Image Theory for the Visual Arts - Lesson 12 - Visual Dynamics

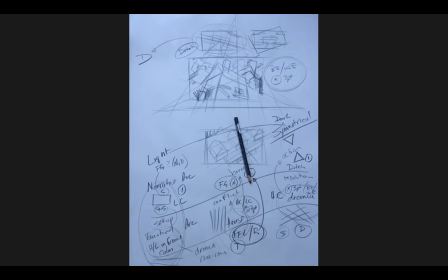2702s
And the lovely thing about that film as well is that it provides, in the clips that I asked you to watch, both a really formulaic development of this whole narrative arc, emotional arc, right, et cetera, but also a really nice example of the subversion of that as well.
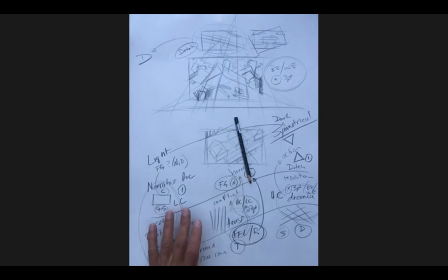2719s
Right? So the opening sequence is basically this.
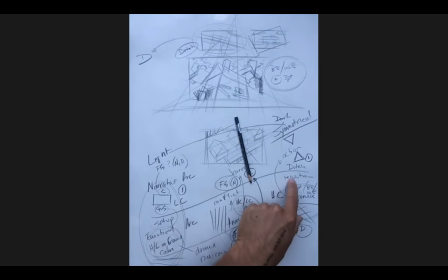2723s
Right, you get an arc, right, that leads up to this, right, with that murder of the deputy scene. And then you get, right, what's called a denouement or a declining action, right, after that, where that cycle starts over again.
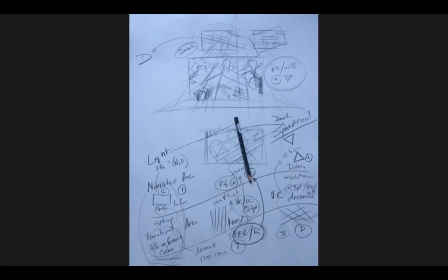2735s
And that's basically the way that you can think about a story, right? Whereas like you have a long series of these ebbs and flows, right, as so angry.
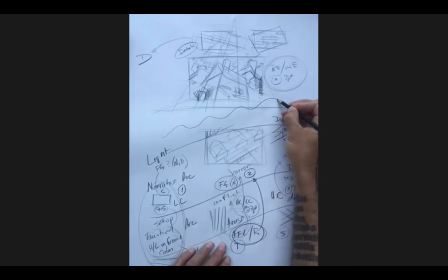2745s
Say in like a feature film, you might have a lot of these
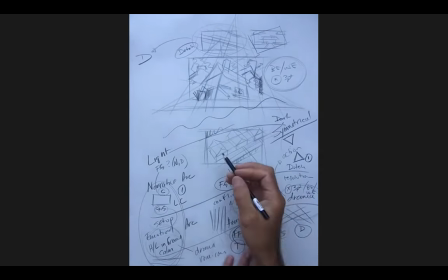2749s
overall peaks and valleys as you gradually move towards the ultimate
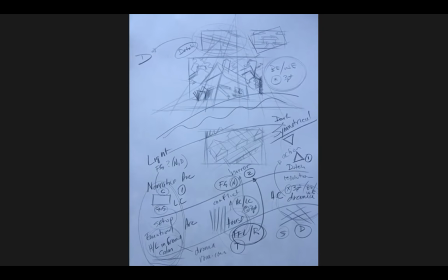2756s
point of the story. So this film is really, really good for doing this, but it's also really good for defeating expectations that are developed, right, through this traditional use of a story arc, which is, again, why I think this movie is so good, because it basically takes even traditional story structure,
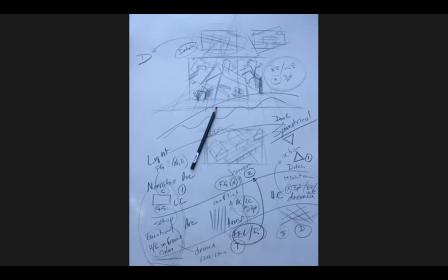2775s
right, and places it, would be a good way of saying it. It accentuates it when accentuating traditional story structure serves the purposes of the story that it's trying to tell,
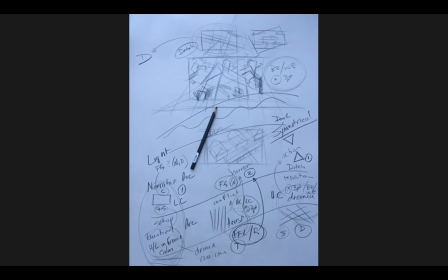2790s
but then it undermines it when it undermining that traditional story structure, right, would serve the purposes of the story that it's trying to tell. And all of those things dovetail really perfectly together to tell a very particular kind of story. So
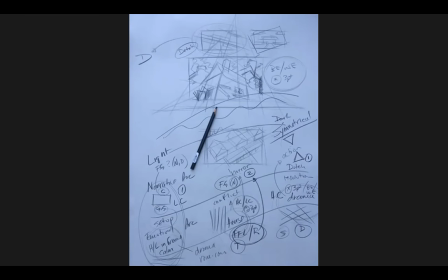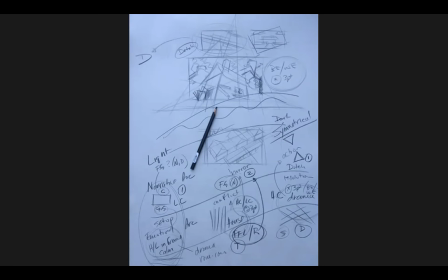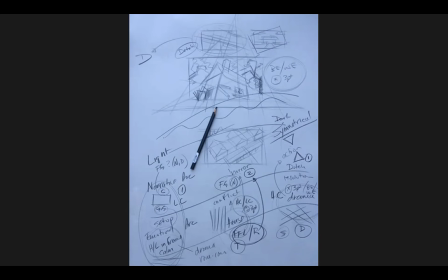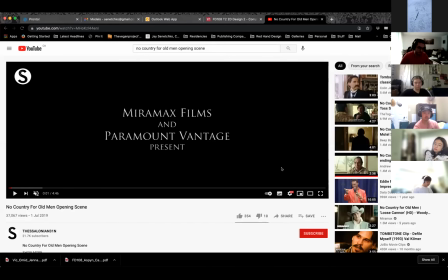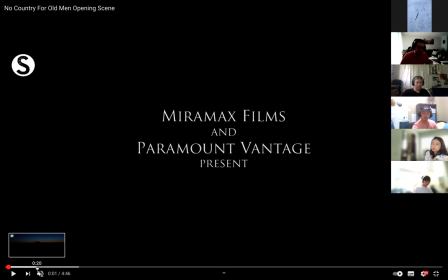2850s
you know, as I've mentioned before, there are a number of different ways of creating emotion, focus, right, et cetera, right? We just, you know, we've been breaking them up into individual chunks. Now we're combining all of them.
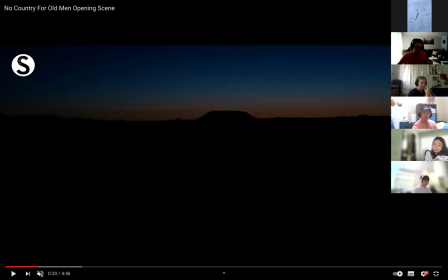2861s
So here you would have, right, remember that value always wins, right, in terms of creating both emotion and structure. So when you have a low contrast situation, right, that's automatically going to feel like a relatively calm scene, right, because of that compression of value.
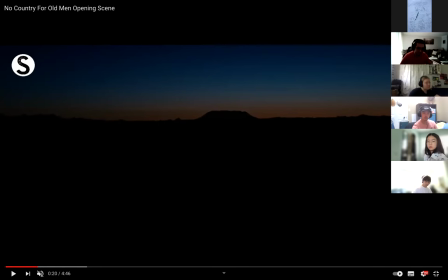2880s
And here that compression of value is accentuated by this long, low, horizontal mountain, et cetera, the horizon lines in frame, the banding of the colors all horizontal, et cetera. And so all of this is telling you that, all right, this is a nice, calm environment that you're being introduced to.
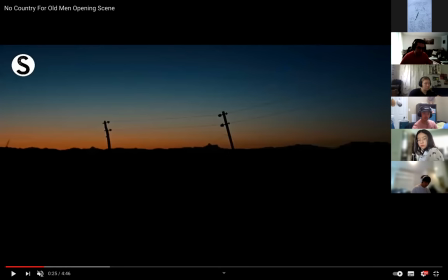2898s
Right. And then still relatively calm, but now you get these verticals that start to kind of poke up. So this is what you would say called like big C, little T, so to speak. Right. There's a little bit of tension starting to be introduced to this, but the overall patterning is still horizontal.
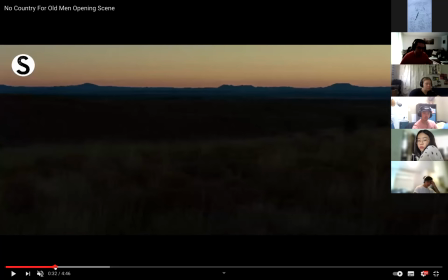2914s
The overall contrast is still horizontal. And what's really nice about this sequence is that that contrast gradually starts to increase, right, while the structure of the thing stays relatively the same.
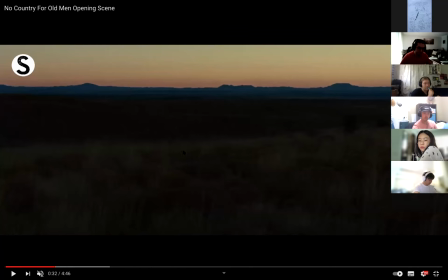2926s
So here we get a little bit more high contrast, but we still have that same horizontal structure until we get that like an abrupt change of that.
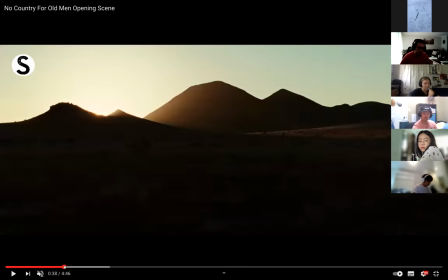2935s
Right. So you get much higher contrast in this, but now you start to incorporate, right, these diagonals into it, still balanced out by the horizon line being in frame. So now you get a scene that's telling you things at cross purposes, right?
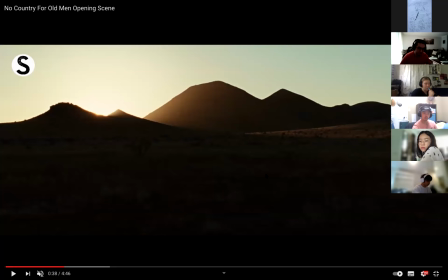2949s
Something that feels a little bit more dramatic, a little bit more tense, right? But also is like still relatively calm because the structure's relatively horizontal, but the contrast, right, is a little bit more dramatic. And this is a nice way of introducing everything that's going to happen in the sequence, right?
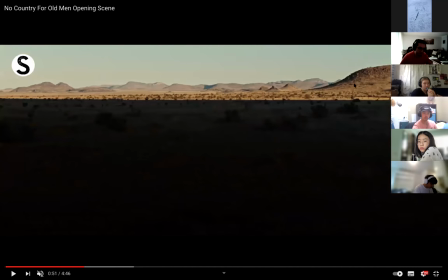2965s
So here you see again, we're back to very much like a horizontal patterning, but now we have really dramatic contrast, right, between one side of the frame and the other. So now you get again two different things being communicated at the same time, and that basically continues, right, with high contrast,
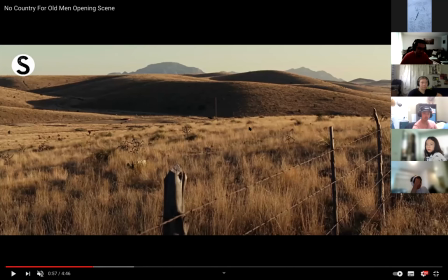2984s
some verticals and diagonals being incorporated, horizon line in frame, and this starts to incorporate more of a sense of naturalism and complexity, right, to that picture. And that basically continues until you get to here.
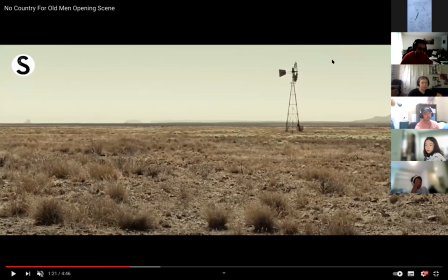2999s
Right? And you can kind of see like the visual exclamation mark that this essentially provides, and then how they accentuate that by throwing that into a symmetrical scene.
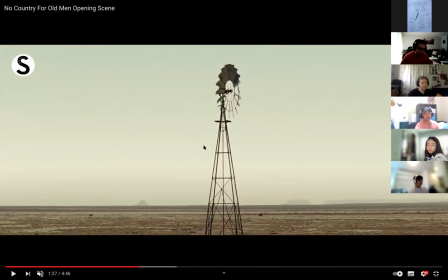3011s
Whereas you can literally think about this as an exclamation mark in terms of trying to punctuate a point of tension. And this dovetails really nicely with what the voiceover is saying at the time, where this is the Tommy Lee Jones character talking about how he had to send a kid to the electric chair for killing a 14-year-old girl,
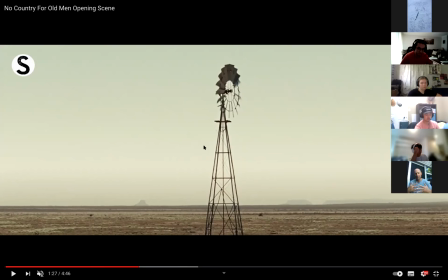3029s
right, et cetera. It's like these things are timed as a way of accentuating, each other. Okay, so what we've got is a gradual rising action from really low contrast,
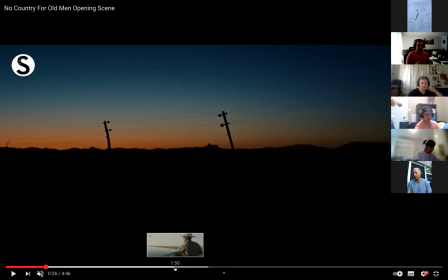3040s
really low drama, or really low drama, to really high contrast, right?
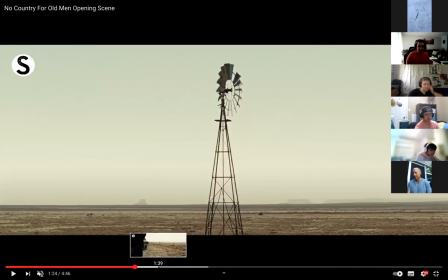3047s
And developing a sense of tension. And then that sense of tension just gets continued, right?
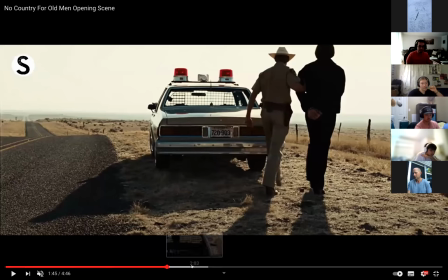3053s
With the introduction of these vertical characters and high contrast. So we're just in the business now of starting to create tension.
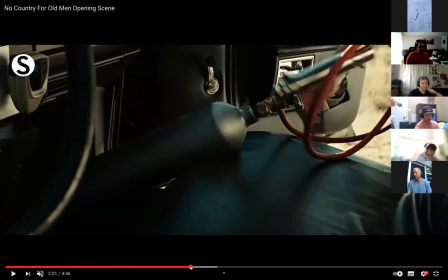3061s
That tension gets broken a little bit here through these diagonals that are incorporated into the scene. So there's a bit of a release here. But then that tension's continued, right?
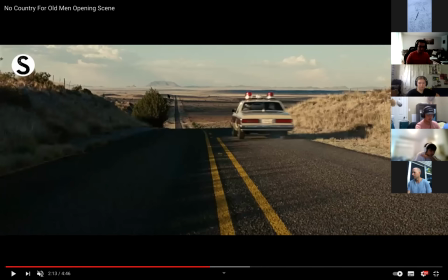3072s
The vertical shaft of the highway moving directly up the middle of the frame. But then here, the structure of everything changes complete. So this is what we might call, say, a high crop.
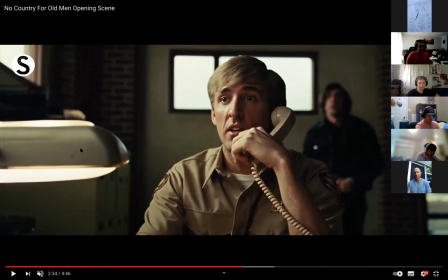3086s
And look at how the scene is divided up into different vertical bands. Vertical band here, vertical band here, vertical band here, vertical band here, vertical band here. Right? As a way of accentuating the tension of what's about to happen.
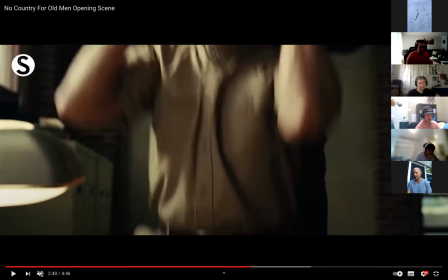3101s
So that when it actually does happen, we get a dramatic change in angle.
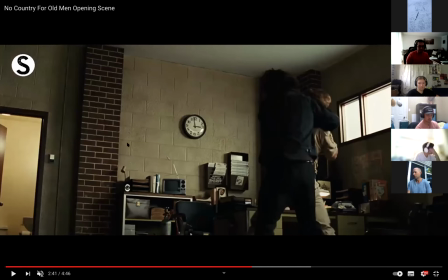3109s
This would be what we say call a subtle three-point, predominantly vertical.
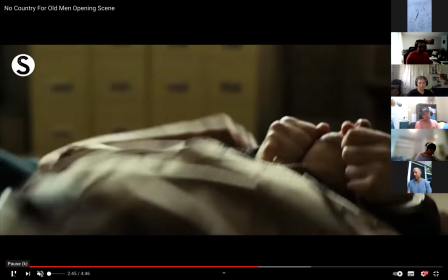3120s
And when we get to this sequence here,
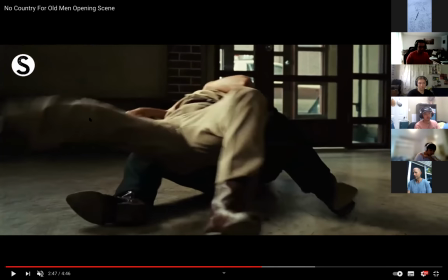3123s
okay, this is a good way of, say, accentuating, right, a sense of drama by personifying it, right? The angles of the legs as the struggle, right, continues. But then if we go to
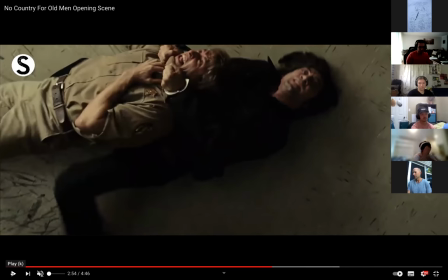3139s
this here, really dramatic perspective, really dramatic subject matter. And as these characters move back and forth like this, watch how the camera is moving as well, so that it's moving in the opposite direction. So that's exaggerating the angularity of what's happening in the action with respect to the frame.
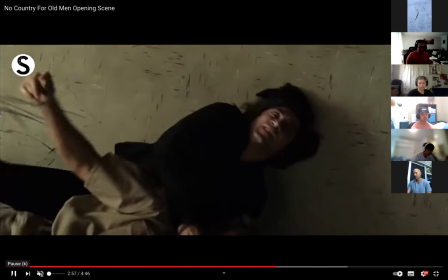3159s
And it continues to do that, right, until, right, it settles in on this character's face.
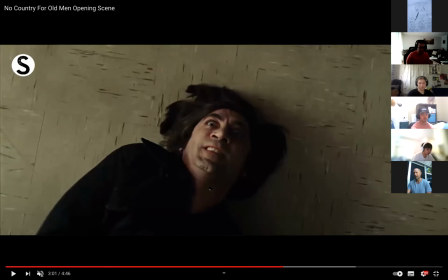3167s
Right, because what they're trying to establish in this sequence is what this character is capable of. Right, so that as this movie progresses, this violence basically follows this character, right? The potentiality of this character's cathartic release, right?
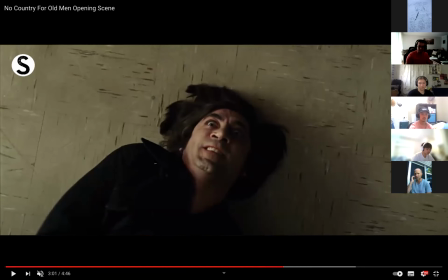3186s
And dramatic, right, and drama that's associated with that violence always follows this character, which is what makes that other scene so effective, the Kontal scene, right?